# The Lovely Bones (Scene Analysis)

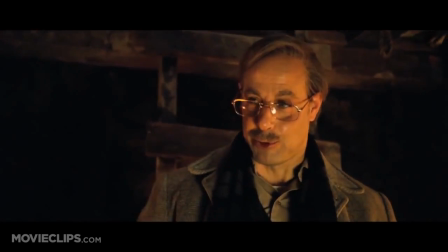Would you like a refreshment, Susie?
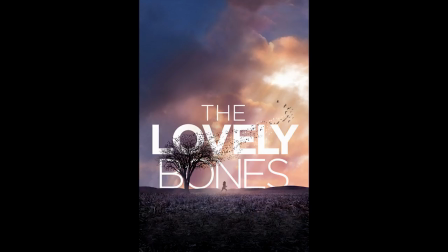The Lovely Bones contains a stark contrast of breathtaking imagery and deeply disturbing themes.
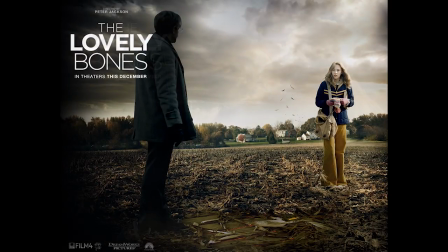Though CGI heavy and a controversial adaptation of the book, it is difficult to argue against the film's compelling visuals. There are two incredibly suspenseful scenes in this film, and it pained me to have to choose one to dissect.
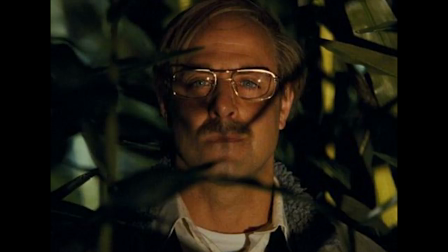Being that this is a production design class, I chose the scene in which Susie Salmon, played by Saoirse Ronan, is lured into an underground lair by murderer George Harvey, played by Stanley Tucci.
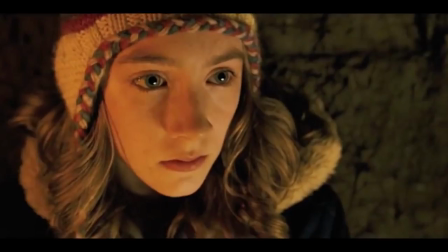The scene opens with a tight close-up on Susie's face. We see the warm colors of candlelight play across her pale skin.
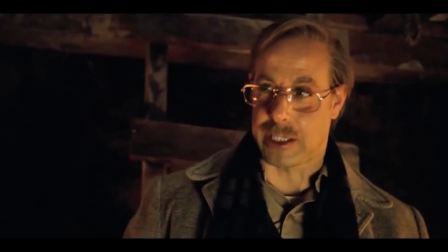Then we see him. At this point, we already know through Susie's narration that George Harvey is indeed her murderer. So where's the suspense in that? Wait. It gets better. Speaking of candlelight, let's take a peek at the color scheme.
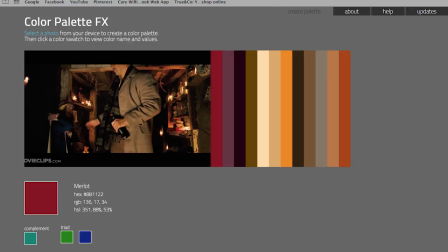There's this really cool website where you can upload a photograph, in this case a still from the scene, and it pulls out all the colors and organizes them into neat little bars.
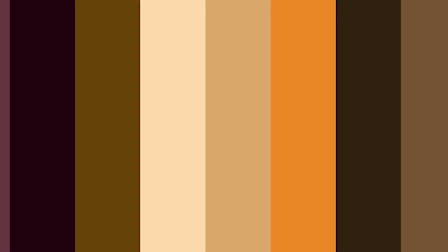I personally have always associated warm colors with comfort. I think that's why the juxtaposition of this palette with the dark subject matter is so incredibly unsettling.
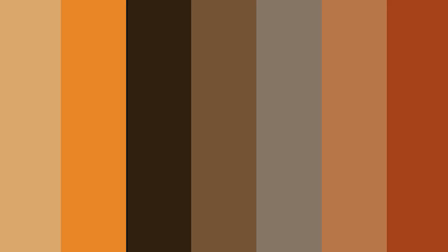Not to mention that the candlelight offers some intense shadows. Take a look at this low-angle shot of Mr. Harvey.
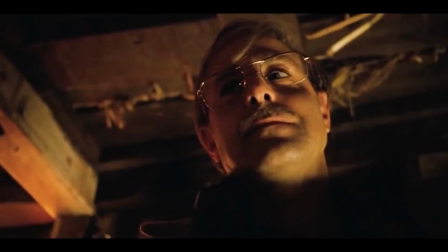Not only does the low angle provide a sense of power and domination, while remaining practical since Susie is seated and much shorter in general, but the light from the candles creates an effect similar to children telling ghost stories with a flashlight.
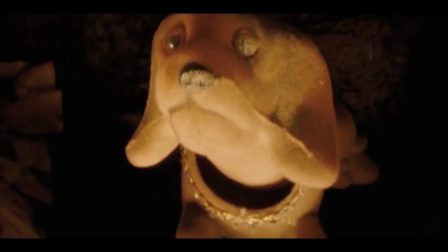There are also a good deal of inserts. They show off the impressive set dressing as well as adding to the overall suspense.
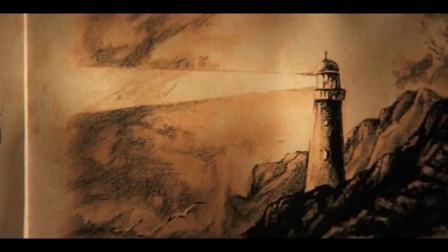We want to see what is happening between the characters, but instead we are forced to glance at dog bobbleheads and lighthouse pictures.
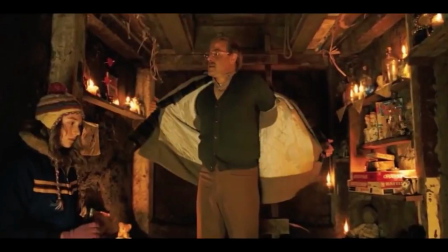In the original novel by Alice Sebold, there was a graphic rape scene. Director Peter Jackson decided to omit that from his adaptation. However, there are hints of sexual predation throughout the scene. Harvey removes his coat, tells Susie that she's pretty, and asks if she has a boyfriend.
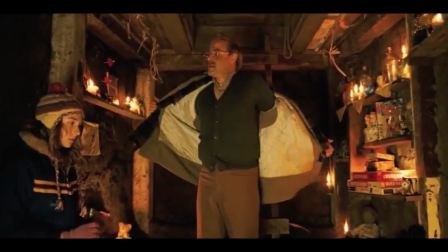The beginning of the scene has very quick pacing, and is composed of many close-ups.
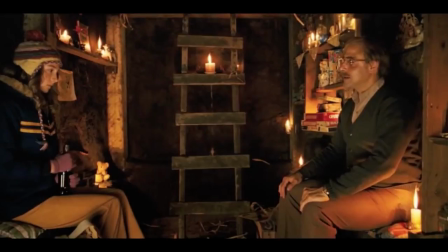When Mr. Harvey takes a seat, we are finally allowed to take a glimpse at the intricate set. Again, there's a fabulous use of juxtaposition between the childish knickknacks, Susie's small frame,
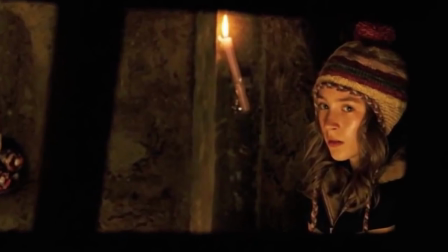and the thinning-haired man in the right side of the shot. Susie is 14, and the toys decorating the cavern are for much younger children,
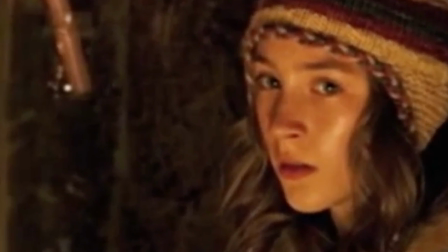proving Mr. Harvey's limited knowledge of kids Susie's age, and possibly alluding to his perversions towards even younger children.
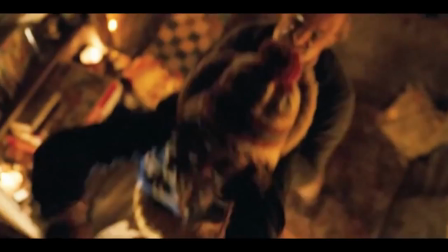The quick cuts, inserts, and well-crafted tension lead up to Susie's attempted escape. When Harvey lunges for her, the camera work is handheld and blurry. So even when the tension breaks, the suspense lingers. It's difficult to see what is really going on, as it would be if you were an actual witness, resulting in an all-too-real experience.
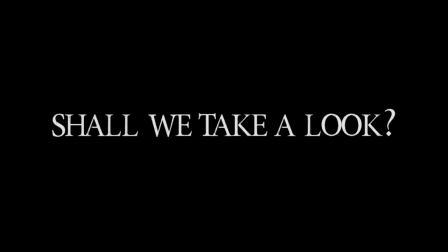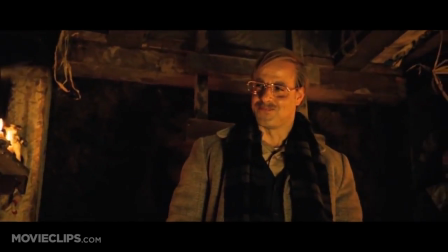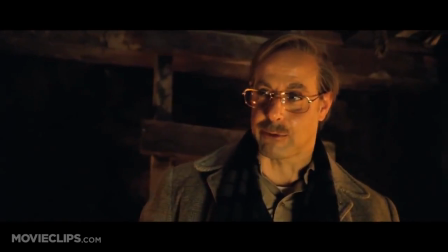Would you like a refreshment, Susie?
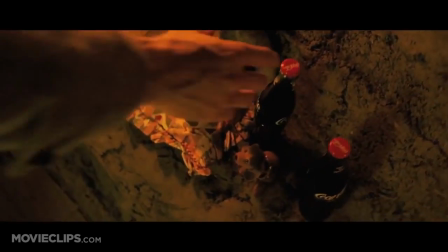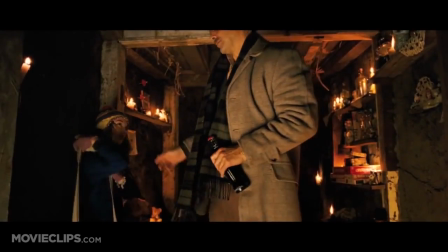Actually, I have to go. No, be polite. You have to be polite.
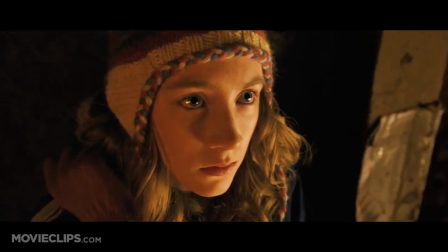Be polite. That's another rule.
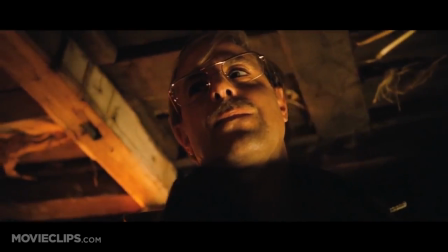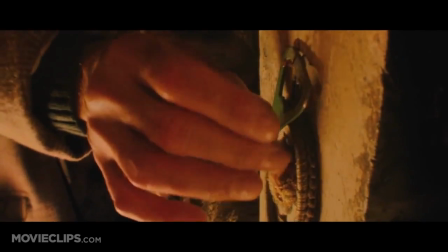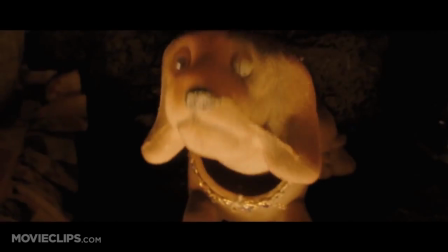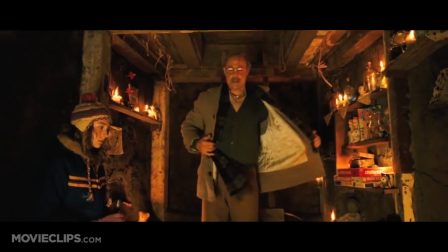It's warm in here. I'm warm. Are you warm?
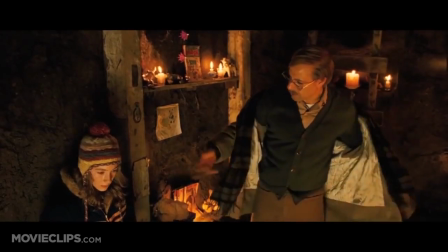You can take your coat off if you want.